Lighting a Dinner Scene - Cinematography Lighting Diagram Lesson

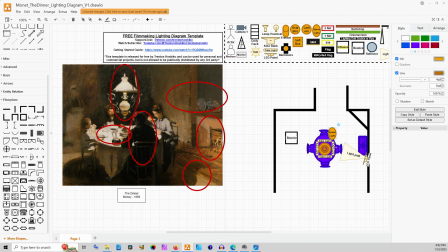739s
Obviously the light's being motivated, but since this is so omnidirectional and should be soft, it wouldn't matter all that much. But we want on that side, and I say that because this guy right here, we need his back to be dark. So what I would do is bring in a wag flag or a 4x4, something of the sort,
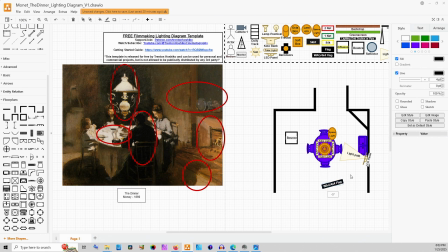757s
to actually help add some negative fill back in where that guy is sitting so that we don't highlight him too much. Having his tube light down a little bit,
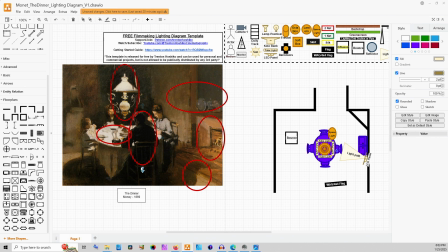769s
making sure his blocking is such so that we get a nice dark figure from him is important for recreating a scene like this. And our camera, which usually, or at least I used to place basically first, I'll place basically last.
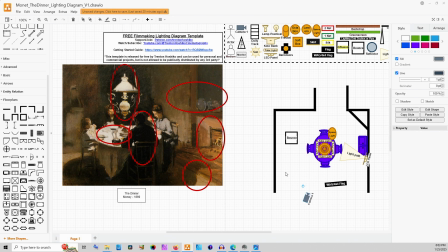785s
And so it's about right here. Notice that the angle is kind of coming top down just a little bit. The heads of the people who are sitting, we're seeing some of the tops of their heads. So we're a little bit higher than them looking downwards.
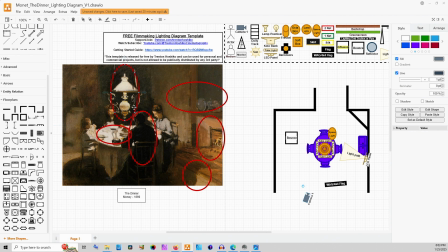799s
And like I said, this lamp is really low. So I think that is such a powerful centerpiece for this image in the first place. And so basically, this is how I would do a setup like this. Tube lights can be very expensive, but don't have to be very expensive if you get them on good deals or different brands of them.
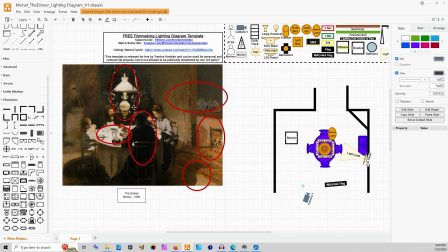819s
The most expensive part of this would be actually rigging this. You would need some sort of setup most likely where you had booms that were hanging out above the table holding up those tube lights. You could do an actual grid work. That would be way more expensive.
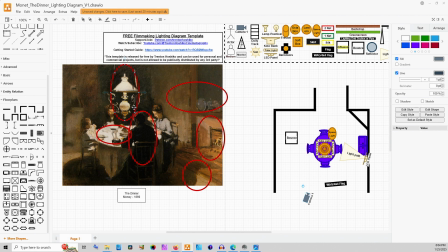837s
If you were really careful and planned really well and used a lot of safety cables, you probably could build a setup where the actual chandelier and the tube lights were all mounted together and hung as one unit. That is definitely something that's possible.
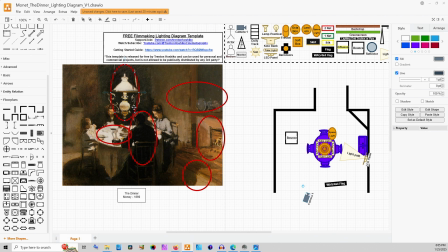853s
You would just have to be really careful with that not tipping over or being too loose or, somebody running into that, whatever. That's a little bit more dangerous in my opinion. But depending on your budget, depending on how much crew you have, that might be something that is technically feasible.
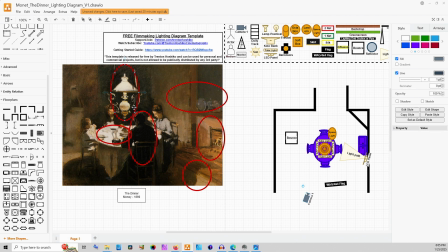869s
So there we have it. We have a way to light a scene like this, where you want to be having a really good look at the motivating light source in your room. And let's not forget how important that tablecloth will be to actually spread that light around and get it onto the faces of your actors.
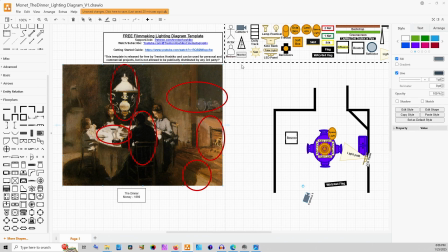886s
As I said at the beginning, I have this Filmmaker Tools template for Draw.io completely free.
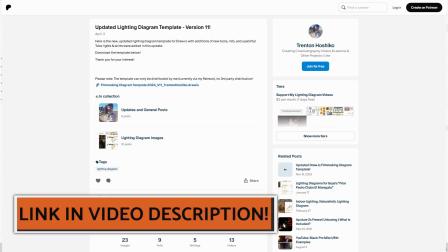891s
The link for it is down in the video's description.
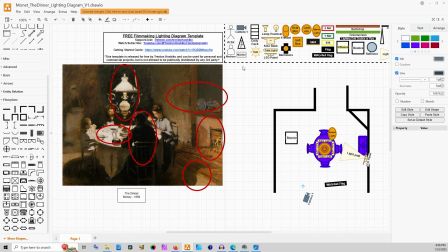894s
If you liked this video, please give it a like. Those likes really help me reach other people who also like these kinds of videos. If you're somebody who likes videos like this one and you want to see more videos about tools and techniques for lighting, cinematography, and micro budget filmmaking in general, you can also subscribe. I'd love to have you join the channel.
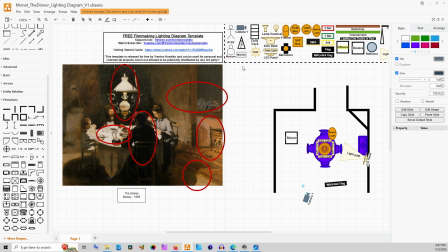912s
Thank you so much for watching. Take care of yourselves, take care of people around you, stay safe out there, and I hope you have a really good week ahead of you. Peace.